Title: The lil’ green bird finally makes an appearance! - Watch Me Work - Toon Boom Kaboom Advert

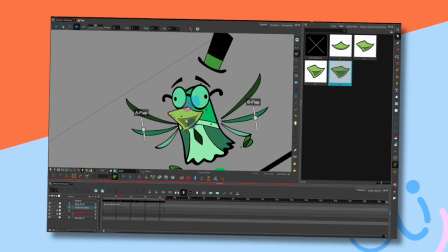I'll just try and get that bit down there. Oh, why am I seeing them again? Ugh.
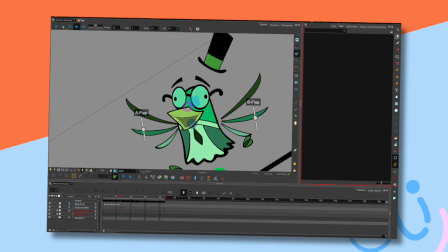There we go. Just wanted to hide all those little annoying dots. Right. Now, I still think that there needs to be a bit more coming out. So, oops. So what I'm going to do,
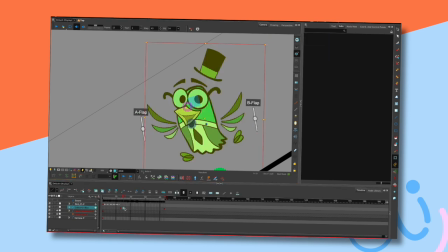just for this frame, this is the reason why I made a full keyframe of this, because I'm moving all sorts of things which I don't normally move. Just going to select those dots again, and I'm going to, using the translate tool or transform tool,
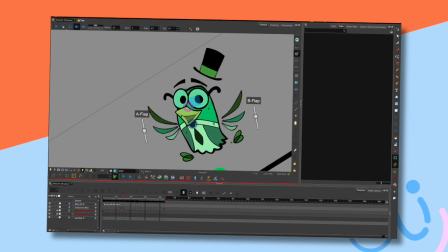no, I think it's translate, just going to pull these out a little bit so that I've got some, oh, hang on, I'm doing it on the wrong frame. Damn it, I hate it when I do that. There we go, just go back. Right, it's this frame I want to do it on. That one there. That one there.
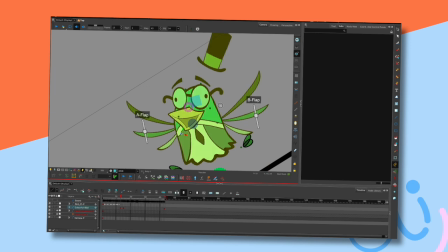That one there. And that one there. Just a sense of it being bigger. See what I mean? And I might need to make these go up a bit as well. Come on. There we go.
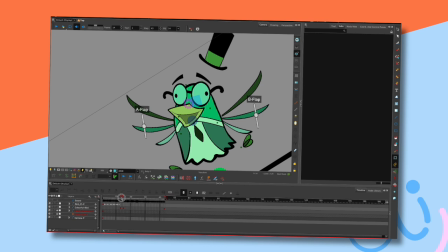Just a real sense of it being a bigger thing and then popping back into sort of to normality, if you like. So now I've got him there. Let's just have a look. Ping, bop. And I think to make this work,
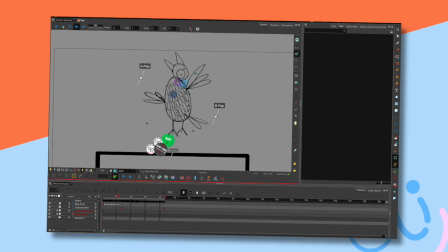because that's the last frame, at this point I'm going to have to try and, this is the grey bird, I'm just going to try and shrink this in this way.
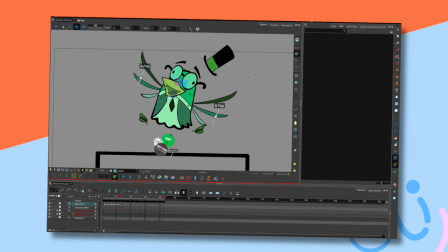And then embiggen it there, and then that's it. And now let's see what happens. There's a sense of him getting smaller so that the matter is compressing and then eventually released. In fact, I might try it a few more frames.
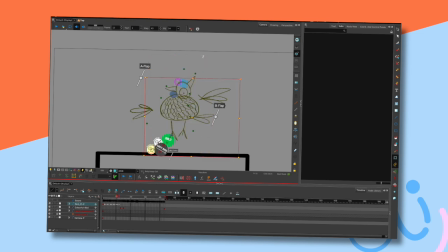And just do it a bit there and a bit there. There we go. Pang.
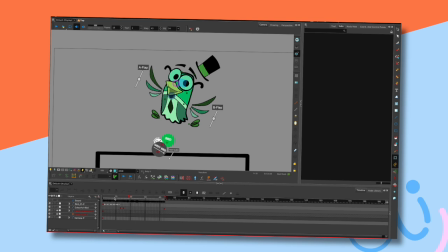Now then, I'm wondering if that's pop. I'm wondering if that's enough. I like the beginning bit, that's fine. Let me just get rid of them again. Pop. Let me just turn all these off as well. Pop. Pop.
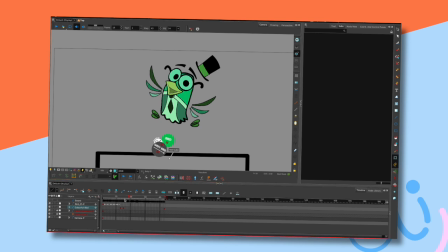Bang. Now, I wonder if, this is experimentation time, I'm going to keep this frame which I like, and I'm just going to move it over, or rather I'm going to copy it and paste it there.
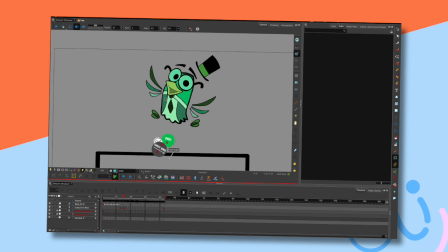Now this frame, I think I want them to go in a little bit, as if it's like bing, boing, and then settle. So I'm just going to take that, and
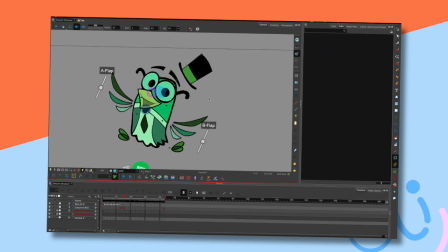I need to shrink him, so the only way I can do that is with these. Oops.
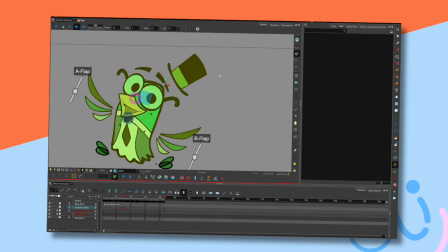So far, he's been wonderfully useful in how I want to manipulate him. One of the good things about this character is quite simple. I've said this many times before, but I will say it again.